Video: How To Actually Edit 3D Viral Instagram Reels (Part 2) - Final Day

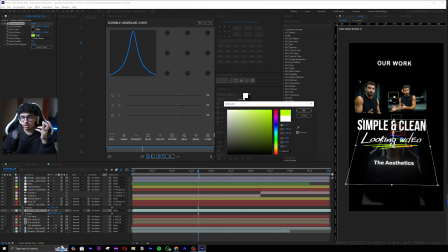8:17 Okay, I'm just gonna go for this theme. You always need to know the theme that you're gonna go for. Like, what is the theme?
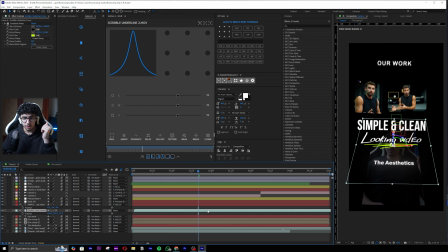8:22 So I'll do this, and so now it stands out. And what I'll do is I'll push this because this has an auto effect, like where it reveals. And so look, it will play the video. You guys can see, and then, but there is one thing, is that the position of this certain thing is way different.
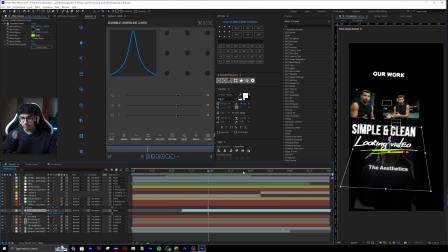8:41 It's like behind. If we just view it in 2 views.
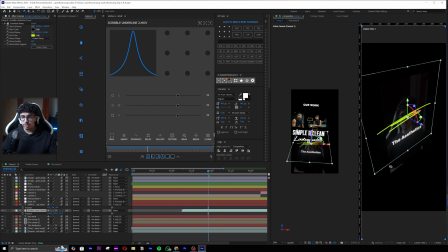8:45 So to do that, I'll expand this, do 2 views, and you guys can see it is not in the position that it should be.
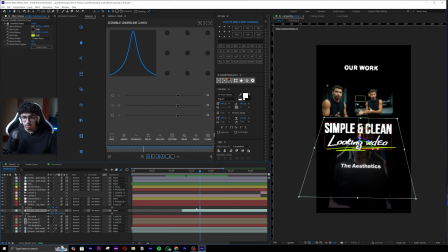8:52 So what I gotta do is do an effect called Control Alt Home, Control Home.
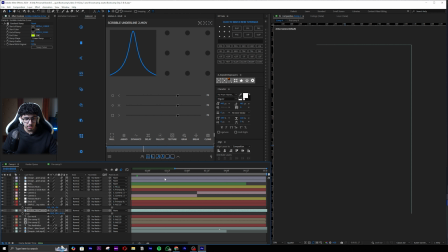8:57 So it will bring it to the front of the screen, and now pretty much I can adjust its position in a certain way.
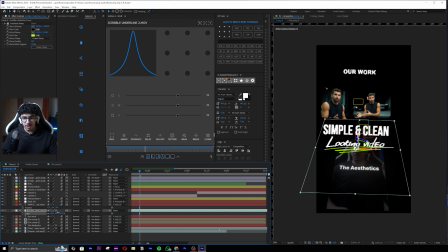9:06 So adjust its position. It's not gonna be exact. It's not gonna be exact, as you guys can see.
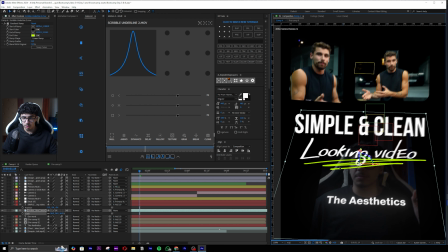9:11 It will not be exact, but it will still be close enough. All right. So don't worry too much.
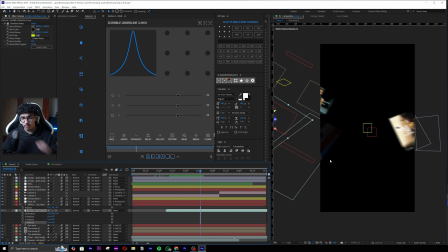9:17 Don't need to. So you can see it's now it's very similar. It's actually really nice. It's looking really great. Just the way it comes up, and it shows like the emphasis on that thing, you know.
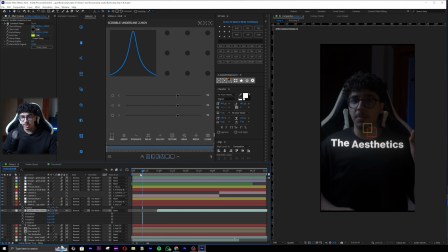9:29 So we have this scene that comes up like this, goes up like this. Already we have a scene that looks way better than it was like 5 minutes ago. All right. So we added this, and now let's think like what else can we add?
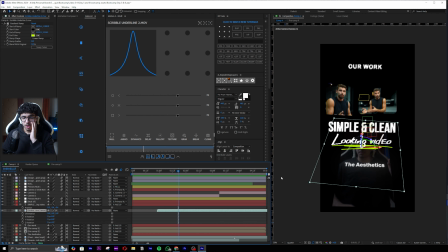9:43 Just what are elements that we can add? One thing I see is maybe we can add a line behind these two, but I don't want it to be so overwhelming like the scene that we have, right?
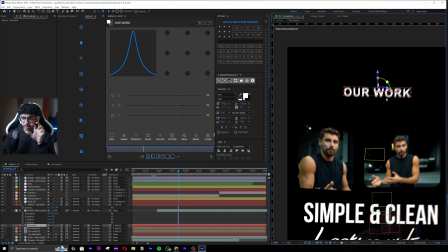9:56 So I might not. One thing I might do though is maybe add a bit of like that kind of wiggly effect on this our work text.
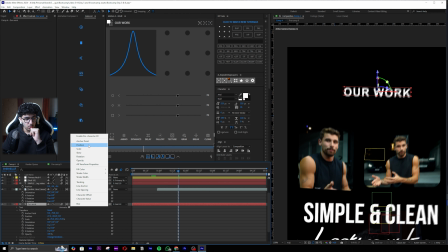10:04 So I'll go, for example, to, let's say, to rotation.
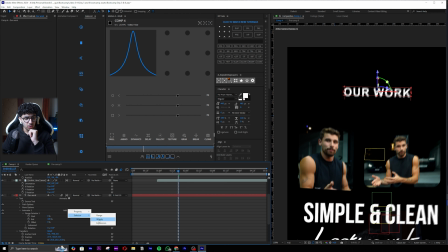10:09 Okay, and once I go to rotation, I will add a selector called wiggly. So now you guys can see what wiggly will do.
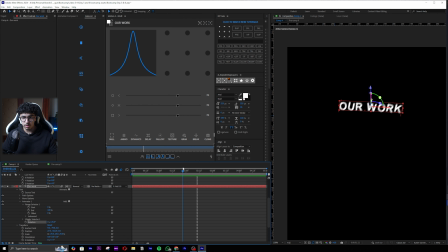10:15 All right, if I put this in focus mode, it basically wiggles it. It wiggles it as with how much position or rotation we do. So there is a very less wiggle of, for example,
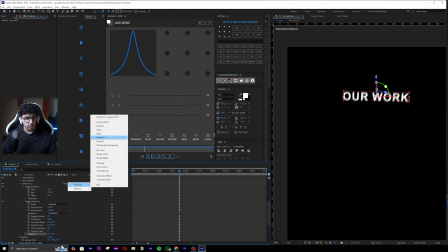10:27 5, and then I can even add another property which can be position, so it can go a little bit up and down as well.
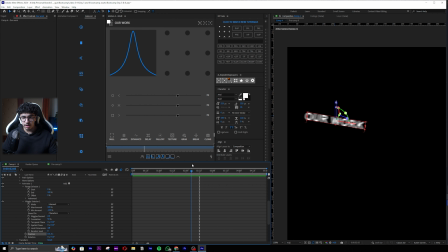10:34 So this is what wiggly will do. It's very, like, let's say, not noticeable, but that's the whole point of things. Like, edits should not necessarily be possible. What we can adjust is a bit of settings from here. For example, how many wiggles per speed. I'll just make it less, maybe 5.
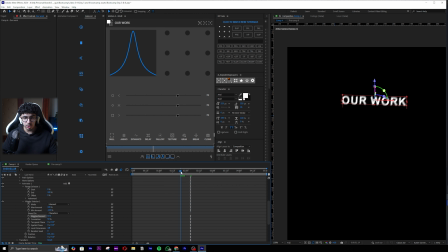10:52 And you guys can see sometimes you guys will see shaky wiggle effects. It's wiped. Then you will see people like they will have a high wiggle speed, but then they will add an effect called push rise time, and it will be like 3, and so it will look shaky.
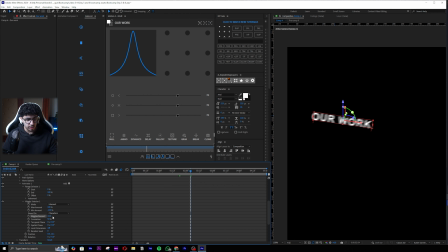11:08 This is if you're going for Ali Abdal type vibe, but anyways, I'm gonna have this on 10. It's almost not even gonna be viewable, but that's the whole point.
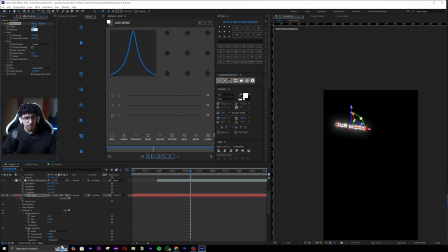11:16 Anyways, we also gotta add deep glow on this text. Okay, make it 0.3 and required for text turn on.
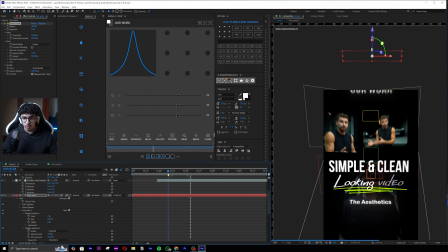11:24 We gotta do the same, by the way, for these as well.
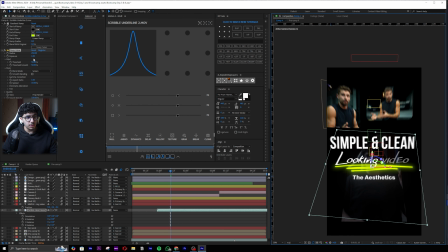11:27 So pull up over here, go to the Scribble, add a bit of deep glow, make it 0.3 and increase the spread. With colors, I tend to increase the spread a bit more because that color then spreads. So it makes it like feel a bit of the vibe.
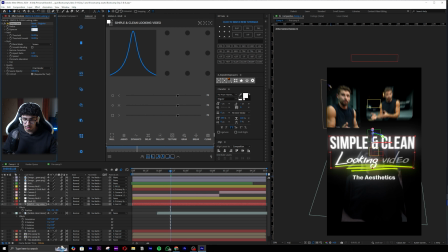11:43 Now I'll paste the same thing, but I'll make the text above it 0.2 maybe.
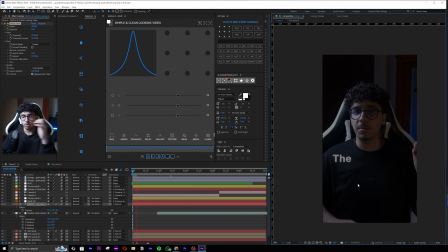11:48 All right. So immediately, let's look at what we have. First thing, we have this part, which we did. Okay, and then the text goes down, and then we have, look, our work, you can see, is wiggling a little bit, and this has deep glow.
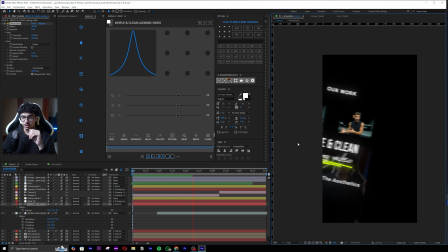12:04 So the scene already looks significantly better. Now I don't want to overwhelm it too much.
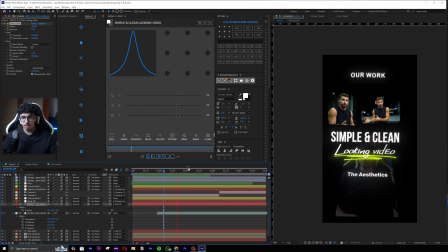12:10 This is pretty much all we will add on this scene. Let's say maybe I can do a bit of a thing on the text. Is this, I've been seeing a lot of people doing this on text nowadays, so maybe this makes it look a little bit better, but it's not any major difference.